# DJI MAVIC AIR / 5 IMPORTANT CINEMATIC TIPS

But what looks even more professional is if you use a range of all of them.
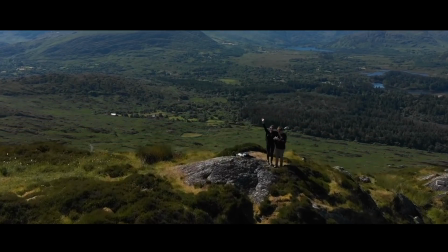4:14 So if you get some shots at 24 frames per second, so you've got that high speed action packed shot, and then you also want to bring in some 60 frames a second so you can slow it down.
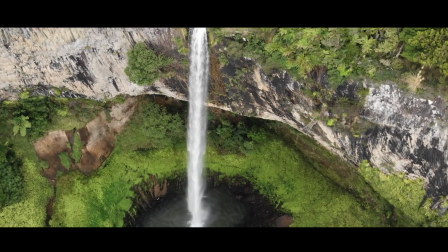4:24 But sometimes it's putting them all together to make this beautiful timeline to show that you're not just a one-trick pony. You know, I think some of the best videos can be when there's a big dynamic of lots of different things happening, and you can do this by using different frames per second in your videos. So yeah, that's something I'm working on for myself, but I really see a big difference to people that use different frame rates.
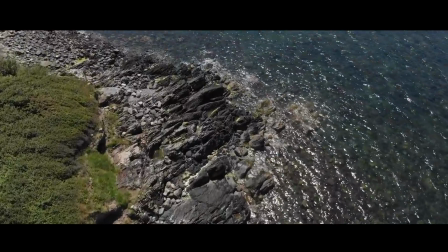Right guys, we are now going to the 5th and final bonus tip. We are now heading over to Mike from Drone Supremacy. What's up everybody, this is Mike from Drone Supremacy, and first of all, huge thanks to Francis for having me on his channel. It's a huge privilege to be collaborating with somebody that's so talented, and I really enjoy your work, dude. So once again, thanks for having me. Now, as far as tips for flying the DJI MAVIC AIR, I have to say I've been flying it for the past 5 months, ever since it came out. I'm really in love with that drone, but one of my favorite things about it is the intelligent flight mode selection.
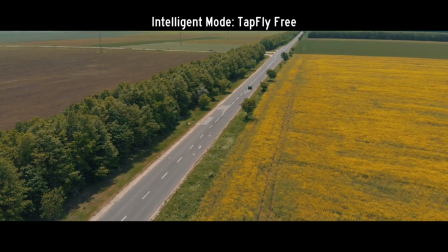5:33 The intelligent flight modes that you can choose from give you so much flexibility, and especially if you're a one-man show,
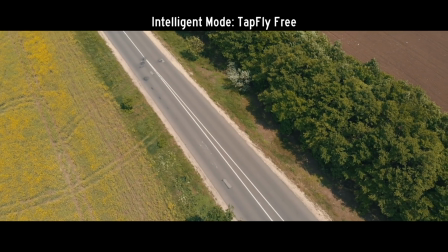5:40 they give you a unique perspective sometimes that otherwise you wouldn't be able to achieve.
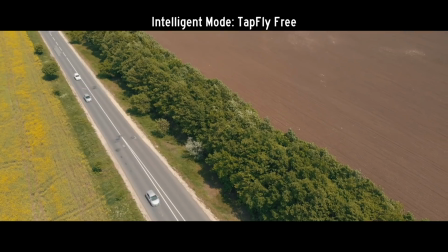5:46 So depending on the location where you're shooting at, you can use different flight modes to enhance your footage,
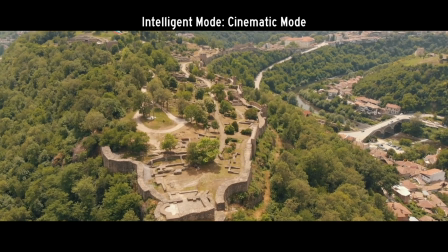5:52 make it a bit more interesting, even more professional looking. Personally, if I'm in a wide open area, I'm always shooting in cinematic mode.
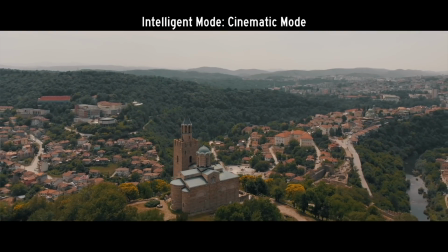6:00 That slows down the reaction time of the sticks and gives you a lot smoother footage to work with. On the contrary, if the area is tight and I don't have a lot of space to fly, I'm switching to tripod mode.
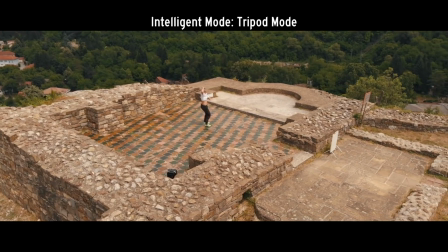6:12 That makes the movement of the drone a lot smoother, a lot slower, and the shots are becoming much better.
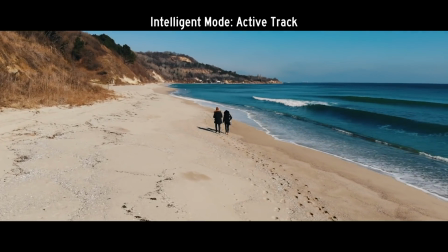6:19 Another mode that I really like using is active track. It makes it so much easier to follow an object.
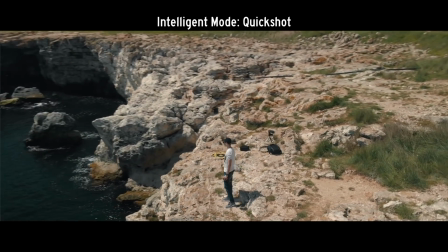6:25 Quick shots are amazing when I'm out in the wild by myself and I want to include myself in the shot.
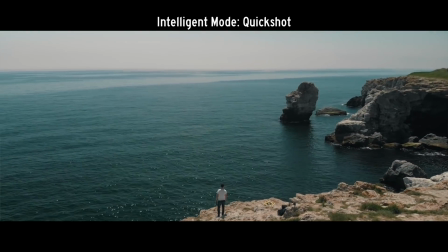6:31 That makes it so much more engaging for the viewer, and it's just so much more interesting than just shooting the nature around you. So to summarize, learn as much as you can about the intelligent flight modes of the DJI MAVIC AIR and use them smart to your advantage. This will allow you to create some extremely nice looking footage that otherwise would be a bit more difficult to capture. That being said, guys, thanks again to Francis for having me on his channel. I'm really looking forward to collaborating with him a lot more in the future. This is Mike from Drone Supremacy. Have a good one. Thank you so much, mate, for being a part of today. Please check out Drone Supremacy's channel if you want to check out the video that we've done for his channel. That will be linked at the end of this video, so make sure you click it and have a watch. I love Mike's work, and his cinematography is on point. So thank you so much, mate, for being a part of today. Also, check out this incredible montage that Mike has made. Have a look.
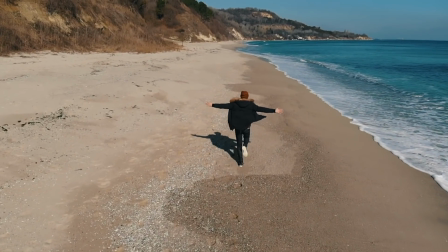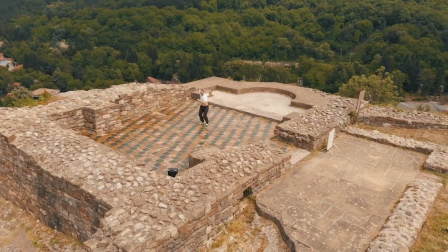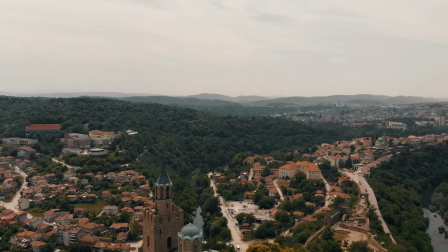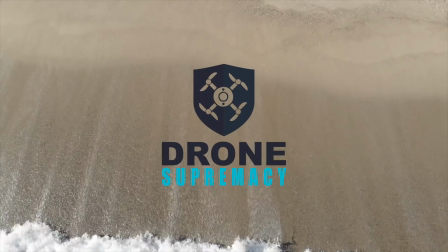Thank you so much, Mike, for being a part of my channel today, and I just want to give you a double thumbs up, mate.